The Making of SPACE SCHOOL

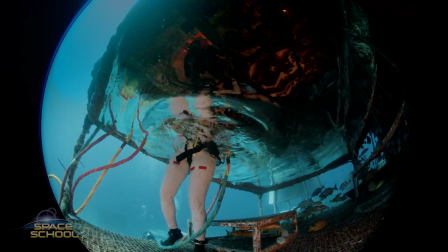[4:11]
But for a full dome experience, when you want the audience to feel like they're really there, nothing beats high frame rates.
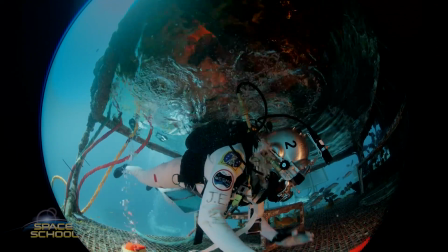[4:19]
So when you put the detail of 6K resolution combined with the amazing life-like 60 frame per second experience,
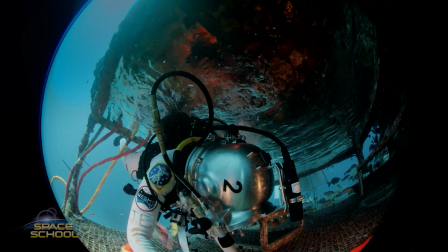[4:29]
you get a dome film that is just like being there. When you watch Space School, you're going to feel like you're underwater with the astronauts.
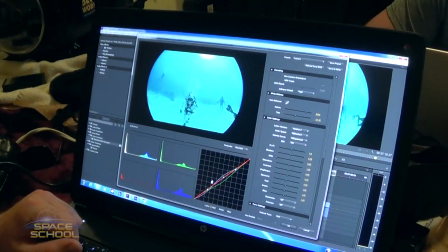[4:36]
But all that realism comes with a price. Handling the dragon footage was not academic.
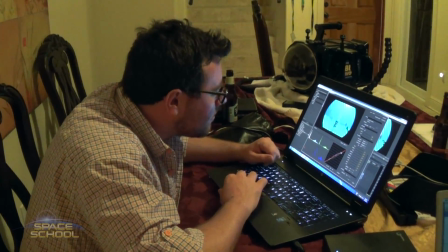[4:41]
The sheer volume of data that comes out of a Red Dragon shooting at 6K 60p is astonishing. We were using 256GB cards, that's a quarter of a terabyte per card, and the camera would go through one of those cards in 30 minutes.
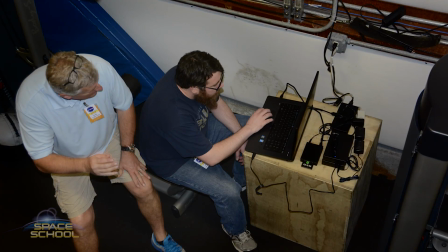[4:58]
It takes longer to copy the footage to a computer than it takes to actually shoot the footage.
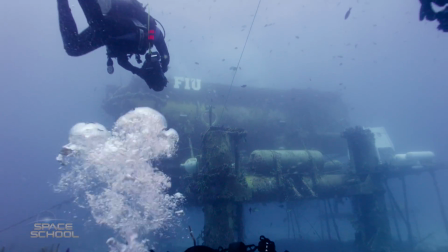[5:04]
We shot about 36 hours of footage for the film, and that took 18 terabytes of drive.
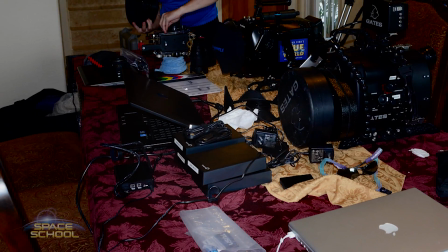[5:13]
So we came home from every shoot with a stack of hard drives full of footage. To edit the sheer volume of this footage, you could do it two ways. You could either use proxies, or you could edit in the full native 6K resolution of the camera, which is what we wanted to do.
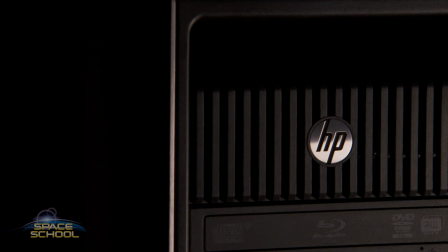[5:28]
But to do it, we needed a special computer. So we got an HPZ820 workstation that's got 12 Xeon cores.
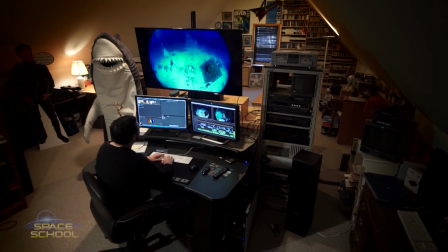[5:37]
And this machine, coupled with Adobe Premiere, could actually handle the footage raw as it came from the camera in real time.
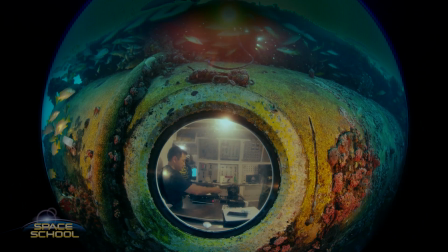[5:45]
And we did a 5.1 mix in Adobe Premiere 2. One of the unique skills the team had to learn wasn't technical but artistic.
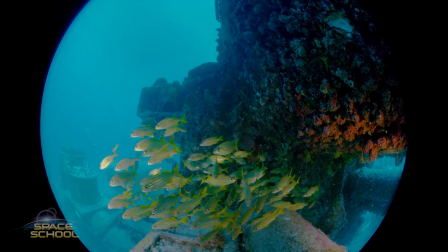[5:52]
How to shoot for the dome screen. In television,
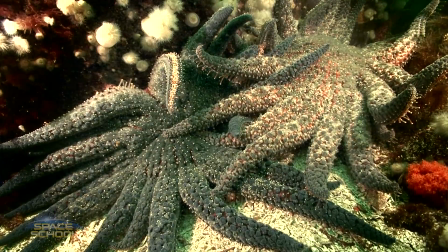[5:57]
because the screen is relatively small, you can use different shots to direct the audience's attention where you want them to.
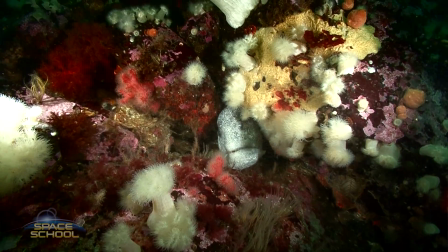[6:05]
For example, you could start a scene with a wide shot, and then you draw the audience's attention closer with a medium shot,
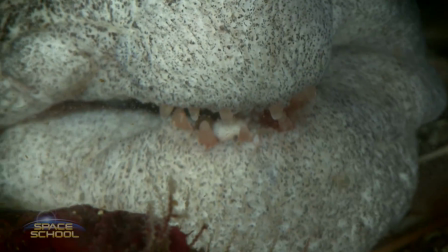[6:12]
and then you force them to go in tighter on the detail with a close shot.
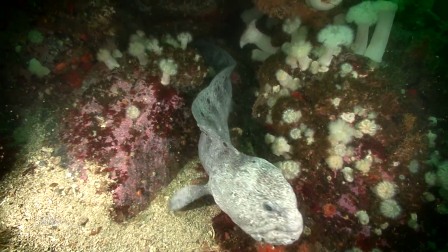[6:17]
And by editing these different shots together,
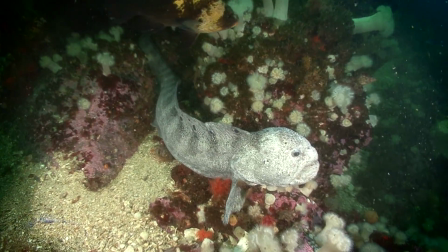[6:21]
you can tell a story and you can direct the audience's attention where you want them to.
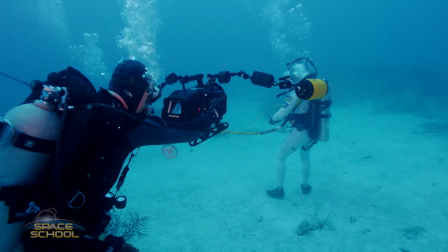[6:27]
In a bulldome film you can't really use
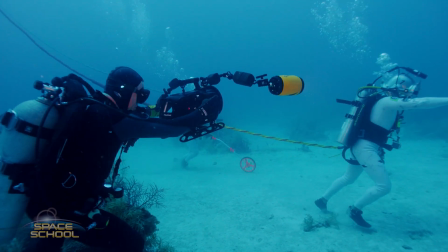[6:31]
close-ups or tight shots and the reason is just because they become overwhelmingly huge and in your face when you're sitting in the theater. It actually is claustrophobic. So really you have to tell your story with only two kinds of shots. You have a wide shot and a medium shot and the medium shot really can't be that close at all.
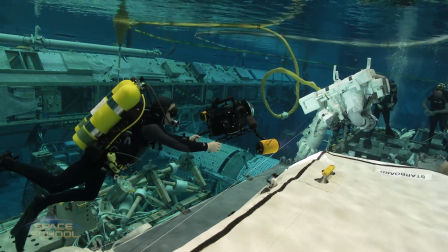[6:53]
So it's a little more challenging to tell the story because you don't have as many shots to pick from and you don't have as many editing options in post.
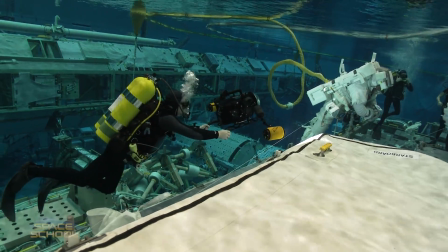[7:03]
But on the flip side, the shots do run longer in a full dome film.
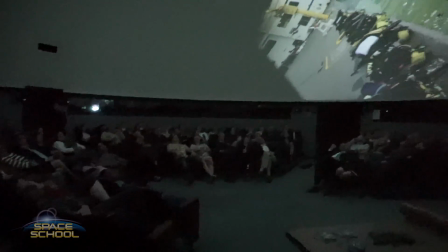[7:08]
And the way the audience gets their close-ups is by looking into the frame.
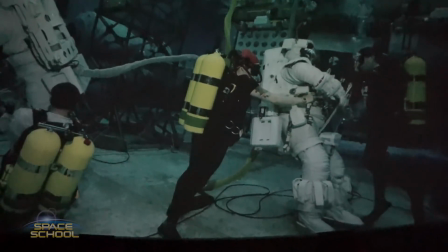[7:13]
And it's just like being there. So you're in the theater, you're surrounded by the image. And when you want to see something closer, you do just what you do in real life.
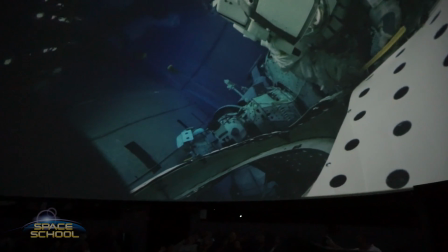[7:22]
You just look closer at the thing that you want to see and you can do that because there is so much resolution.
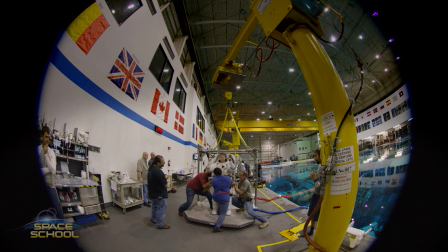[7:33]
As an example on our first shoot at the NBL we were shooting an astronaut that was suiting up to go into the pool but they wouldn't let us film past this yellow line that was on the floor to keep us safe from the crane and we're behind the yellow line.
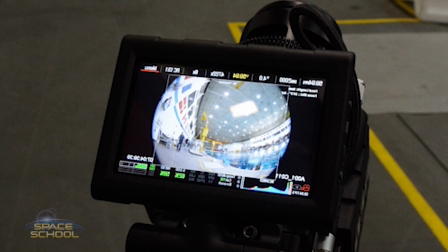[7:49]
I'm looking at the view find a thinking we are way too far away this shot is not going to look good but when we got the footage up on the
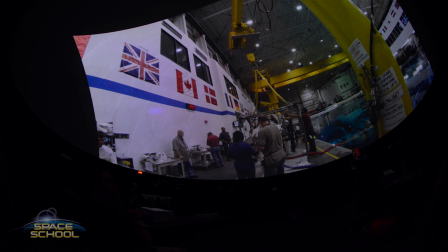[7:57]
dome at sky scan and we looked at it we realized no actually we weren't too far away we were perfect because when you're on the dome everything looks a little different than it does in a viewfinder and and you can see into the frame so much better so we had
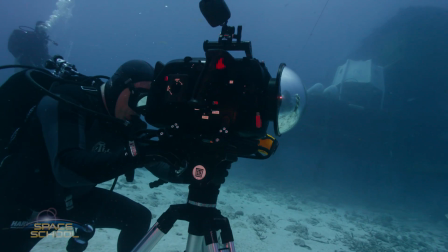[8:13]
to recalibrate our style of shooting and thinking in order to imagine when we're shooting what it's going to look like on the dome. And there was certainly a learning curve associated with that. Shooting for the dome had other issues beyond technical and aesthetic.
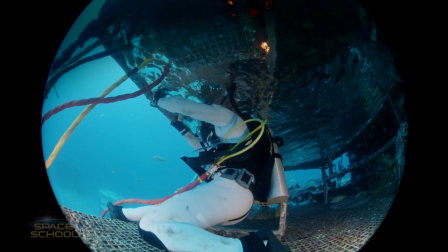[8:28]
The fisheye lens offered a wide view critical for the dome experience, but it also created problems.
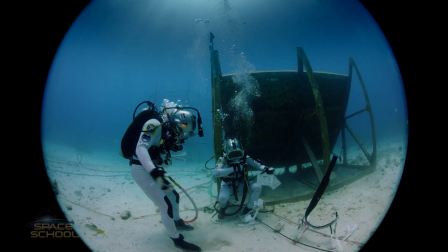[8:35]
Underwater, the fisheye lens creates an image that's necessary for the dome.
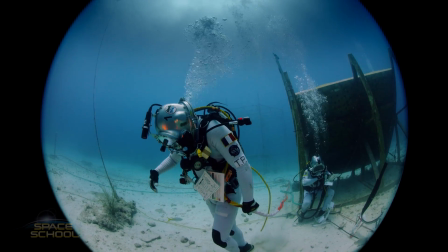[8:40]
You have to have that wide angle of view in order to make it look right when you project it on a dome.
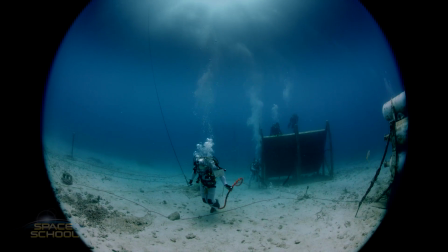[8:46]
But it creates a couple of problems.
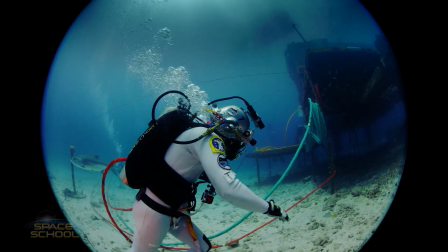[8:49]
Your subject, which is right in front of you, is in the same frame as the surface of the water, which is directly over your head.
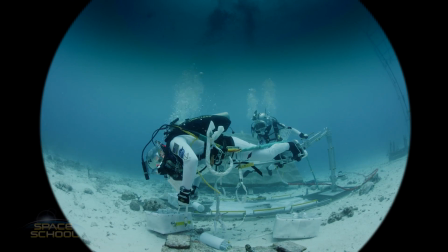[8:57]
And the problem with that is there's five or six stops of light difference, of exposure difference between those two things, and they appear in the same frame.
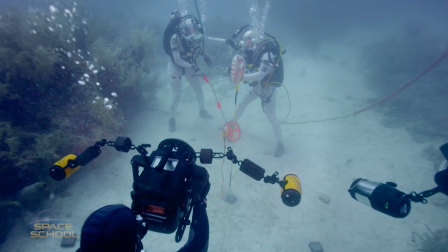[9:07]
Now, Now, the sensor and the raw format of the RED has a tremendous dynamic range,
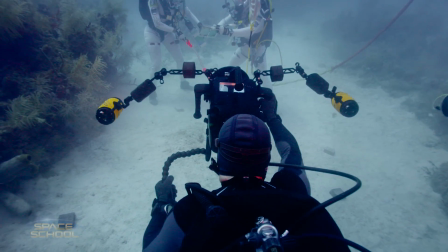[9:14]
and we were able to handle that difference in exposure pretty well by making sure to expose so that we don't overexpose the highlights. But the problem ended up when you project that in the dome, you end up with your subject in front of you being essentially washed out by all of the light that's coming down from the top of the theater.
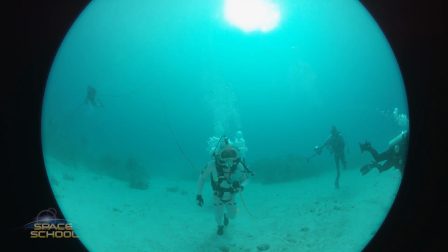[9:36]
Basically, the bright projection in the top is like someone turned on the lights in the theater and it washes everything out.
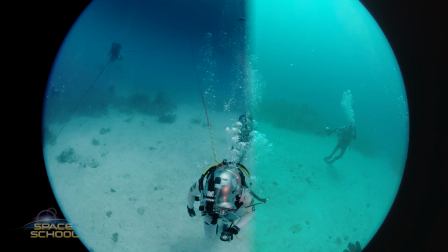[9:43]
So we had to do a tremendous amount of grading in post in order to deal with that huge difference in
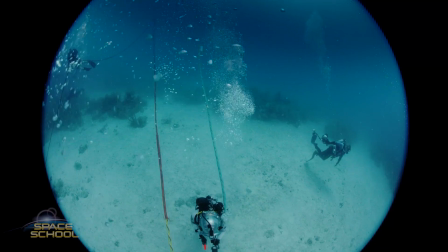[9:49]
exposure and tone down the brightness at the top of the theater just so that it doesn't affect the part of the picture that we care about.
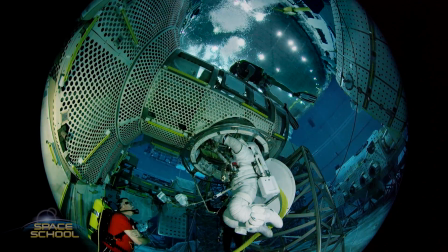[9:57]
With a firm handle on dome film production, the Blue World team is already developing their next film, also with an underwater theme.
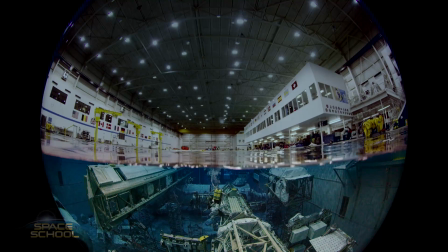[10:04]
If the planetarium market wants to expand and rebrand itself as the full-dome theater market, I think they have to start looking beyond just films about space. I believe that space will always be a very big part of the full-dome market,
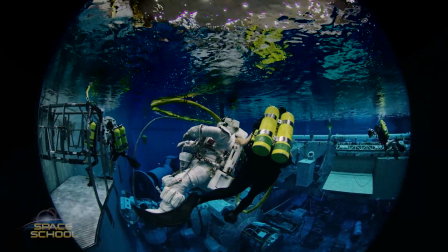[10:23]
but there are other topics that lend themselves really well to the dome, and underwater is one of them, and I think when you see Space School, you'll agree. Thank you.